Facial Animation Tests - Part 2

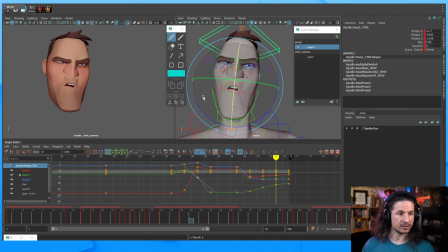So you aren't even looking or thinking about your other controls? No. At this point, I'm just trying to focus entirely on what is going to make this the most appealing that it can. Um, I already know where my other keys are. I've done all my other animation.
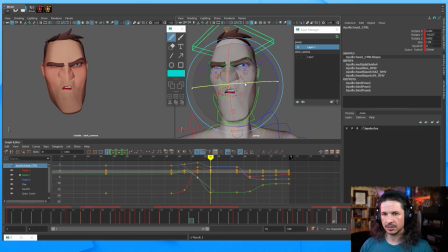At this point, it's really just creating nice breakdowns. And Jing, hello, how's it going? Hope you're doing well.
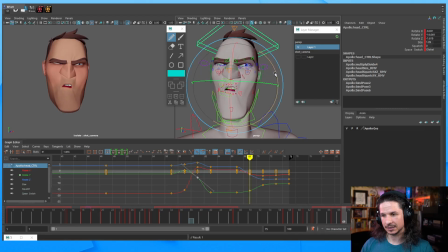Okay, there's a little bit too much rotate Z here. We're popping that head a little too much. Okay, let's see how it looks in motion. It's not going to be great.
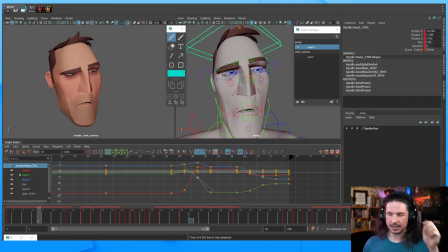Yeah, I kind of like that. I'm not getting perfect playback here, but that's fine. Okay, so we've got that. Let's refine the head just a little bit more.
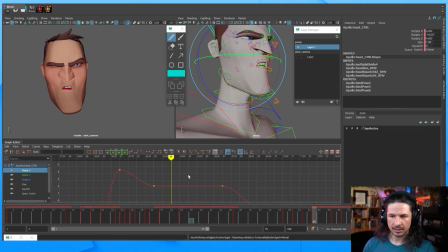So essentially what I'm going to do is just play with my curves to see if I can get something a little bit more visually interesting. So the motion starts here, and then as it comes through, it's kind of,
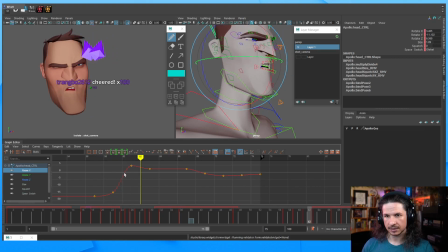let's see, what's feeling off here? It kind of feels like it spins a little bit too quickly. And Trango, thank you so much for the bits. I really appreciate that. So I'm going to look at my rotate Y here.
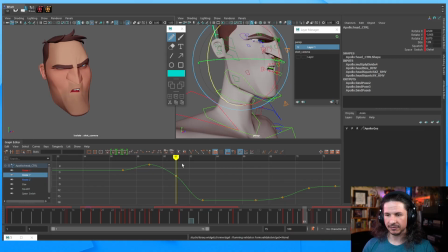So that's the side to side of the head. And it kind of feels like it just, well, it feels linear. So I'm just going to take my curve here and try to exaggerate that. So it holds a little bit more at the beginning, just a little bit,
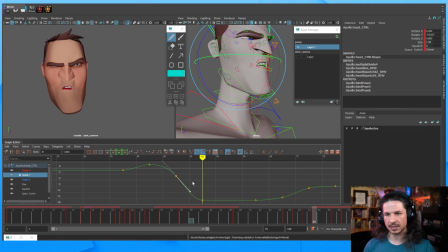before coming across a little bit faster. And then instead of just hitting and holding here, now I'm going to start making my moving hold, where I'm going to take that extra key there. And now as the head comes through, you can see it just kind of keeps going into that pose.
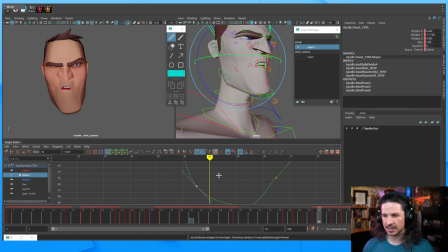And in this case, I want just this nice, subtle ease in there. Actually, he goes over. I might actually add a little overshoot instead. So just a tiny little overshoot here.
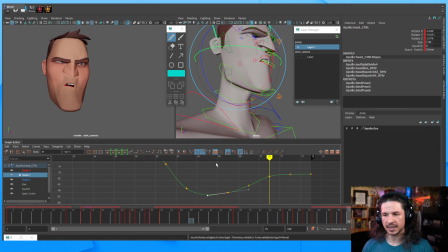So now it goes over, starts to come back, and no. Let's stick with the ease for now. But ease is in. Okay. Now as he turns back here, this is definitely feeling linear.
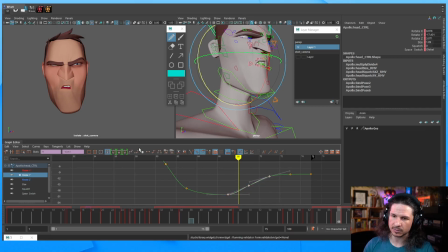One thing I always look for in my graph editor is if you take these curves and just put them into a linear curve, see how that's almost a perfectly straight line there? That tells me that my breakdown isn't as interesting as it could be. Now, does it mean that it's wrong? No, it just could be better in most cases.
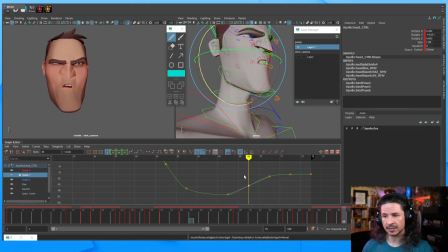So I'm going to take this and just favor one side more than the other. So I'll probably ease this out just a little bit more, something like that. We get a little bit of an ease before it goes across. And then let's make sure that it's just got a little bit of motion here, just a little bit.
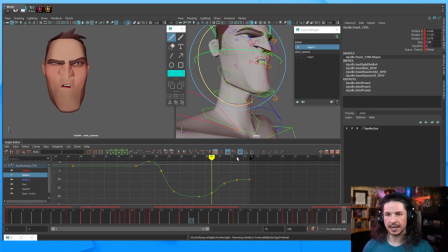So it's just getting that extra little visual oomph in there. And Superhero, hello! Hope you're doing well. Now let's look at our rotate X. So that's the up and down, the nod in here.
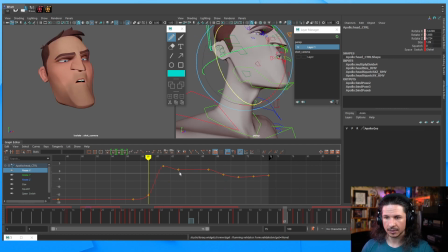So let's see what's going on. We've got this motion right here. The head starts to come down. That's good. It comes down all this way, goes up.
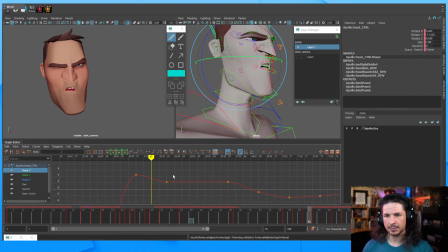But then I think I wanted to keep going up a little bit. So I'm going to push this first key over. So now we get that little bit of a moving hold as it comes through.
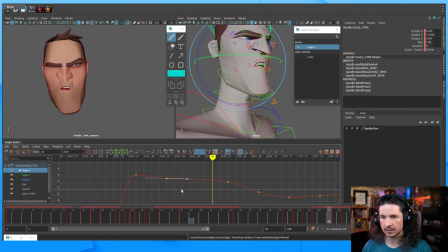And let's do something like this. No, the other way, this way. Let's hold a little bit more later on here. So it comes through, holds. And I might just exaggerate this curve here.
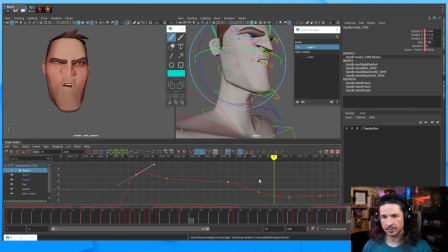Okay. Now, as he comes through, let's once again exaggerate our curve. I'm just making sure that it's not linear. That's the big key here. If it's linear, it tends to just make things less interesting. I'm also just watching the arc of the nose,
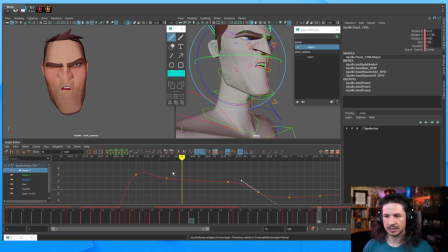trying to make sure it doesn't feel like it freezes in weird ways. So I want that kind of nice continuing arc up there before he turns around here.
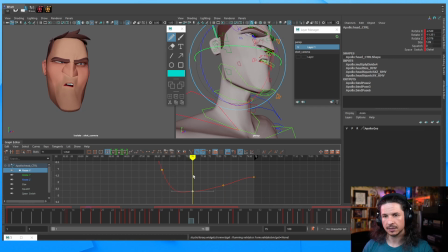And this is looking a little boring. So let's see what I can do here. Maybe ease this in just a little bit more. And let's push this curve so it doesn't have a pop in there.
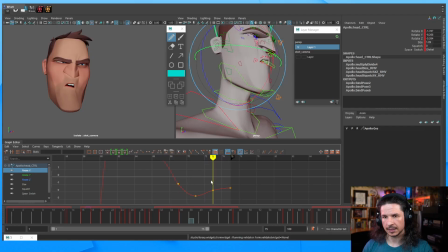Okay, something like that. Now, we'll do the same with the rotate Z. And this might all be wrong. This is the big thing. This might not be like the final thing. It's a quick test.
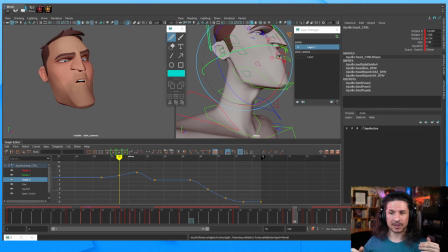And for me personally, I just like to try and throw things in with purpose. I don't just randomly move things. But then from there, I can refine it and figure out what doesn't work. This is not a final, this is what it's going to be. If it doesn't work out, what am I going to do?
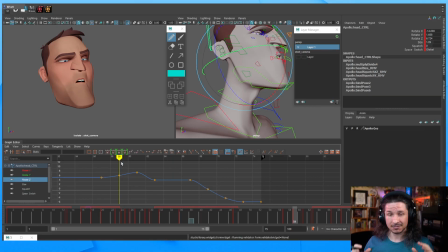Oh my God, I'm a terrible animator. If it doesn't work out, that's the whole point. I'm experimenting, I'm trying with purpose, but it is trying to find what works best for this animation. One of the biggest,
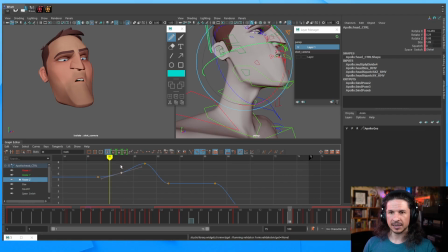I guess you could say, not faults, but hurdles you can jump into when you're, or hit when you're an animator and you're starting out, is thinking that everything you do has to be the final version. No, you want to iterate. You might do a version and it doesn't work out.
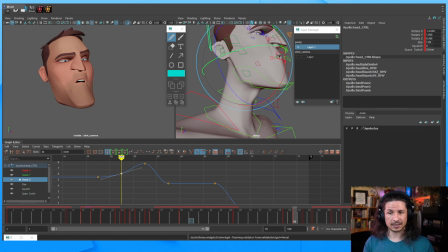So you make another version and you try something else and you do something different and you just experiment. There's nothing wrong with that. That's what's going to get you better and better ideas. You try something else, you come up with a different idea. You find out what didn't work in the first place.
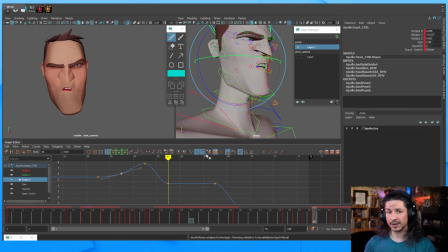So don't ever be afraid of iterating your shot, of trying something else. So he comes through here. Now this feels a little bland right there, so I might overshoot this a little bit.
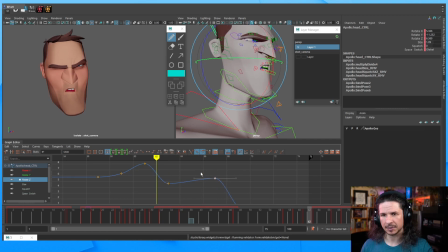We'll see. I think that might make it a little bouncy. But I kind of like it. I might actually, just to avoid the bounce feeling, start coming down through here.
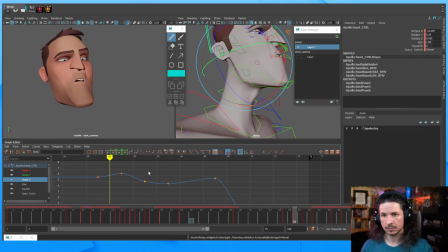Let's see. I'm just curious. What happens if I do this? Again, is that iteration?